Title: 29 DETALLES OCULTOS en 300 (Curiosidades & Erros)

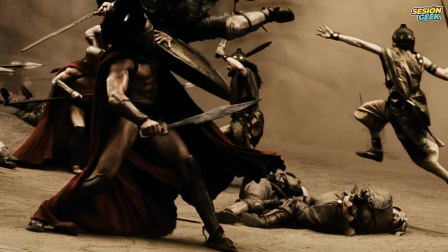En 2007, llegó a los cines una película sobre 300 valientes espartanos y con abdominales marcados,
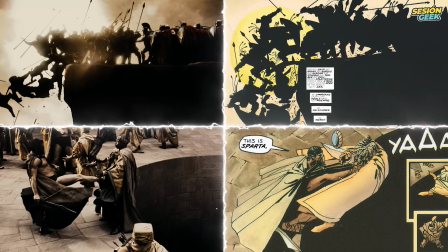que se enfrentaron a un ejército inmenso. Ahora, años después, es hora de diseccionar 300 cuadro a cuadro, escena a escena,
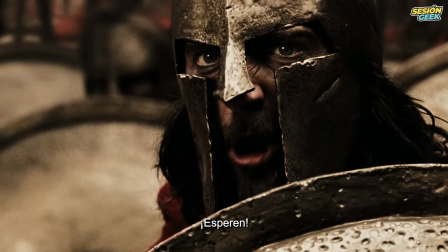revelando cada detalle easter egg y referencia histórica que puedas haberte perdido, en todos los detalles que te perdiste o no en 300. Cabe recordar que la obra es una adaptación del cómic de Frank Miller, que se inspiró en sus recuerdos de cuando vio a los 300 héroes en su infancia, a su vez basado en la batalla real de las Termópilas. O sea, aunque la película utiliza muchos elementos reales, no se compromete con los hechos, así que analicemos la de principio a fin, incluidos sus efectos especiales y errores.
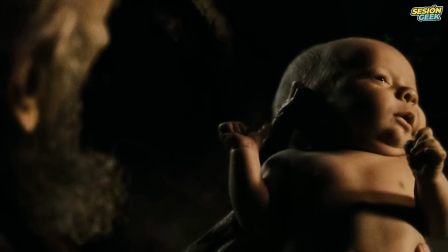La película empieza mostrando el trayecto de un espartano desde su nacimiento. En Esparta, cada recién nacido pasaba por una inspección.
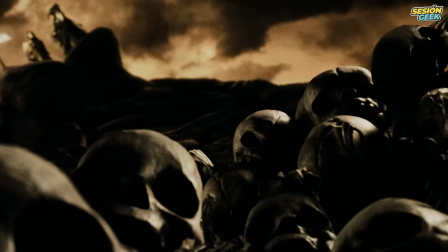Los débiles o enfermos eran descartados, una práctica auténtica de aquella sociedad.
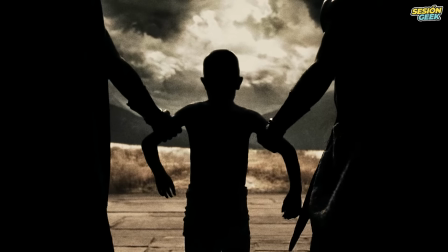A los 7 años, los niños eran entregados al estado para el agogué, un entrenamiento militar destinado a crear los mejores guerreros del mundo.
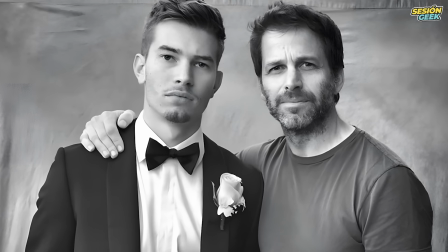El joven Leónidas es interpretado por Eli Snyder, hijo del director Zack Snyder. En cuanto a su padre, es el doble de Gerard Butler. No es que haga alguna diferencia en la narrativa.
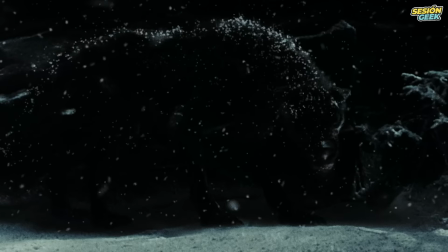El gran desafío de Leonidas es enfrentar a un lobo.
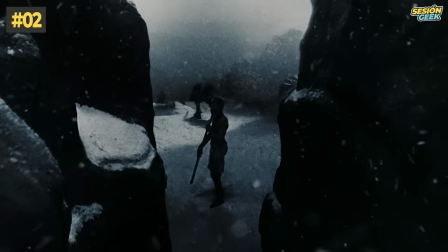La táctica de acorralar al animal en el desfiladero prefigura la estrategia que usará cuando sea adulto en la batalla de las termópilas,
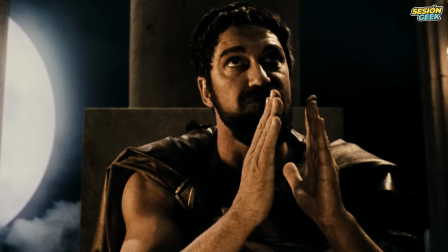creando un cuello de botella, forzando a los persas a enviar pequeños grupos a la vez.
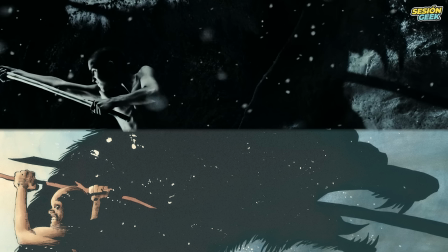Zack Snyder hace un trabajo increíble al dar vida a los paneles del cómic con perfección.
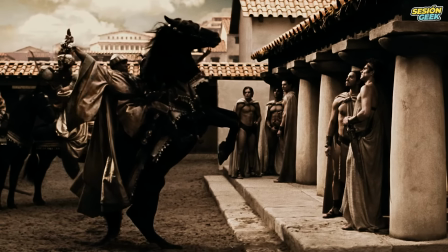La historia sigue con la llegada de mensajeros persas para exigir la sumisión de Leónidas.
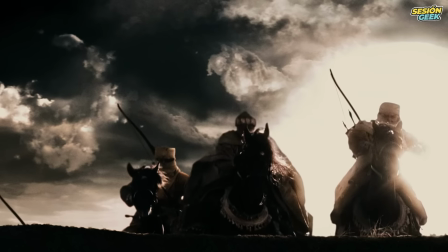Curiosamente, esta secuencia de los jinetes fue la única filmada fuera del estudio, a diferencia del resto de la película que se filmó bajo una pantalla azul o verde.
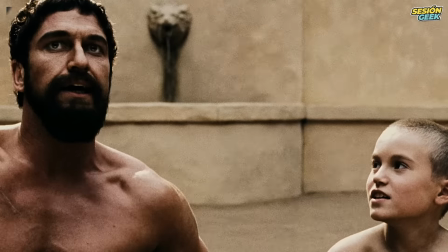Cuando van a avisar a Leónidas, fíjate en un detalle genial. La fuente al fondo se adornó con una cabeza de lobo, en homenaje a la victoria de Leónidas sobre el lobo.
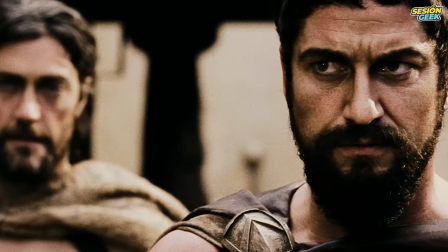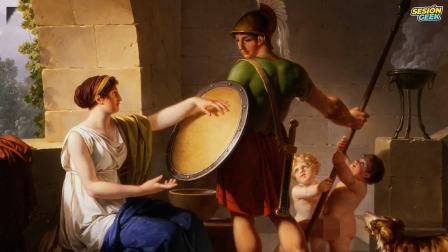La libertad de las mujeres espartanas, aunque parezca moderna para la época, es históricamente precisa.
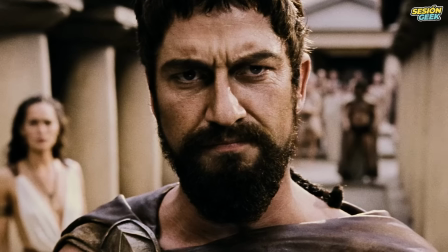Por eso, Leónidas busca la aprobación de su esposa antes de arrojar al mensajero al pozo.
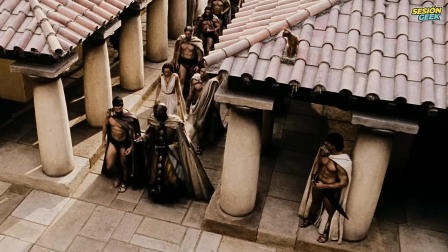La demanda tierra y agua simboliza su misión.
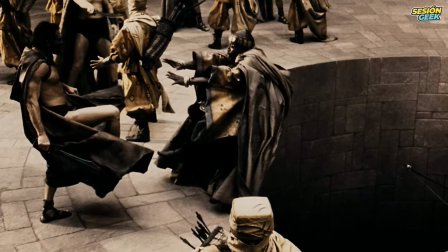Los espartanos responden con ironía, arrojando al mensajero y a su ejército al pozo. Esta historia del pozo fue relatada en la obra del historiador griego Heródoto. La secuencia es una recreación fiel del cómic.
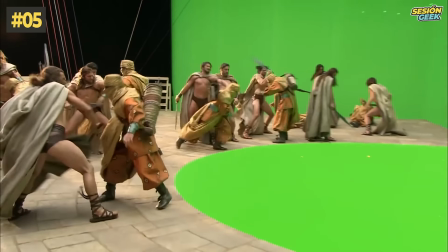Se utilizó nuevamente el chroma key para añadir profundidad al pozo. Inicialmente, Leonidas no debía gritar su diálogo. Pero el actor pidió otra toma, y esta vez gritó con toda su fuerza. La gente se rió, menos Zack Snyder.
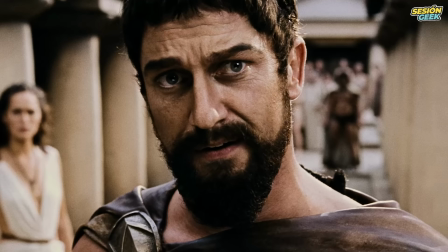El resto es historia. Esta se convirtió en una de las escenas más icónicas y recordadas del cine.
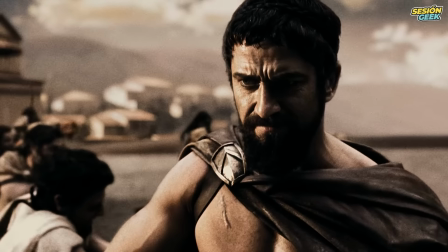Incluso con la cicatriz en su pecho empezando a despegarse, solo un pequeño detalle.
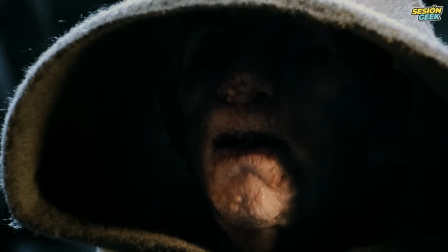Consciente de las consecuencias de arrojar al mensajero al pozo, Leonidas busca permiso del consejo para ir a la guerra.
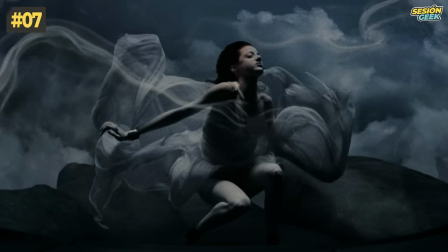Recurren al oráculo, una bella joven, con un piercing moderno en la oreja. Los movimientos fluidos se lograron grabando a la actriz en un tanque de agua.
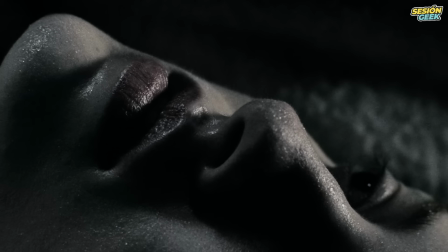El oráculo predice la derrota de Esparta y toda Grecia.
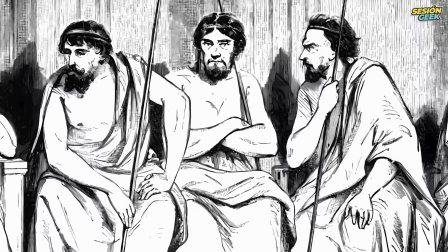En el mundo real, los séforos no eran seres místicos, sino un consejo formado por cinco ancianos elegidos anualmente por el pueblo,
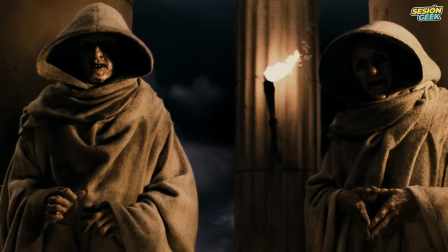responsables de supervisar las decisiones del rey.